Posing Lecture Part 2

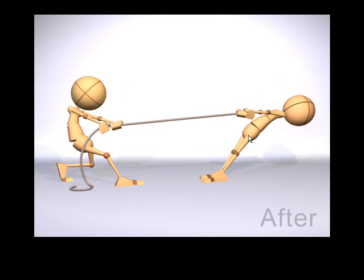[24:42]
Push it to the point of it being ridiculous, and then if it feels too ridiculous, dial it back just a little bit.
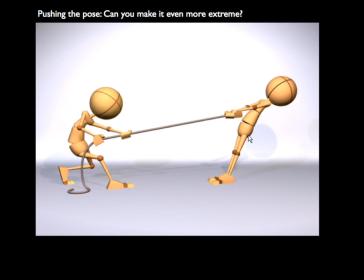[24:49]
But make sure that there is a sense of energy wherever possible.
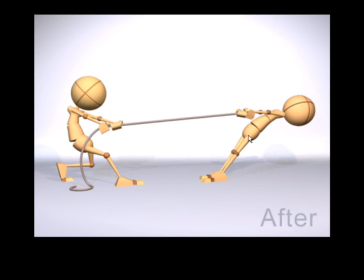[24:56]
This is a great one.
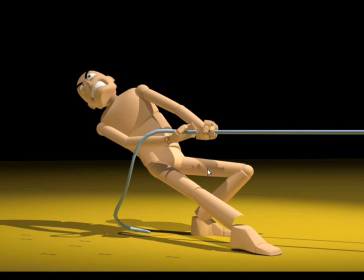The hands, the fingers are working quite well, and it's based on something like this.
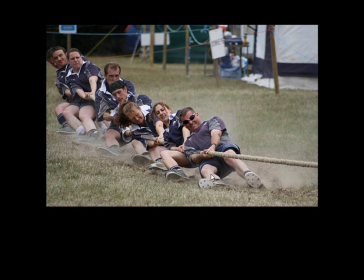[25:11]
You can see here that you'd still have an action line, but it is more straight up and down,
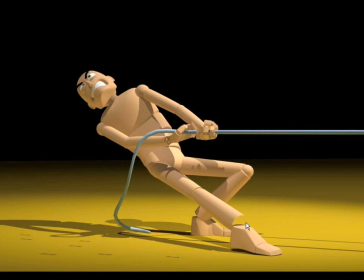[25:18]
and so with this one, you still get a sense of it. I would probably I think that one of the issues with this is the way in which the hips are facing. They're facing up rather than towards us,
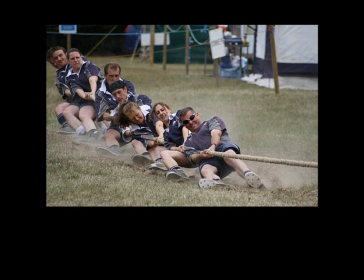[25:33]
whereas you can see with this, the hips and the chest are all facing in a similar direction.
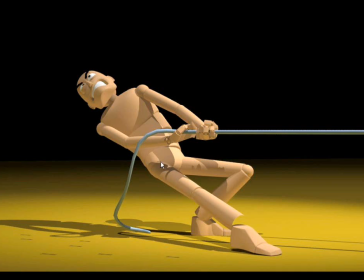[25:39]
So this one here still works, but it just feels like it's overcranked just a little bit.
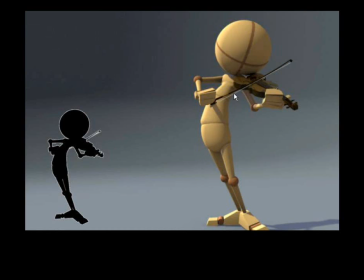[25:48]
Now you're more than welcome to use props. You can build them, or you can find them online if you like. That's completely fine. But this is a great one. In Silhouette, you can definitely get a read for what's happening in the pose there.
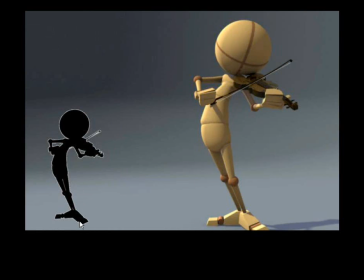[26:06]
And once again, just the things that I love, the way that the feet are positioned, how they're angled away from one another, how simple these legs are, and just that energy line, that line of action there.
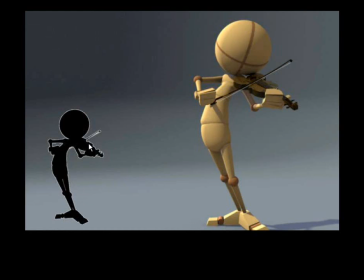[26:22]
Same with this, coming through the arms, through the shoulders, through the hands.
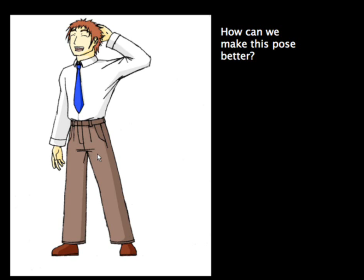[26:29]
So how could we make this pose better? Well, once again, it's straight up and down. We've got all of these, the head, the chest, the hips, they're all facing in exactly the same direction. There's no tilts. There's the shoulders and the hips, they're both parallel with one another.
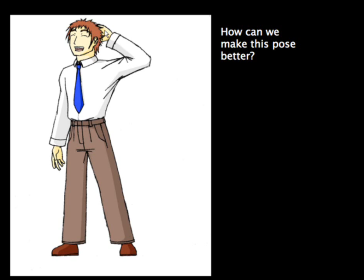[26:47]
This arm, do we need to see this arm? And what's he doing? Is he scratching his head? We're not really sure. And also, he just feels very flat. Like his elbow here is too far back, and maybe it would be better if his elbow was in front of his body just a little bit more.
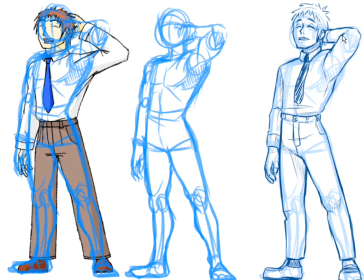[27:04]
And so that's what we've got here. You can see that these are some of the changes that were given. Foreshortening the elbow, adding a little bit more of an action line. I'd probably get rid of the hand, because the hand does nothing to this pose, and in fact,
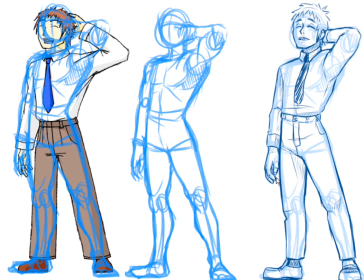[27:22]
it doesn't reinforce what's happening up here either. Is it clenched, or is it it's not an interesting pose, so I'd probably just push it behind the leg there.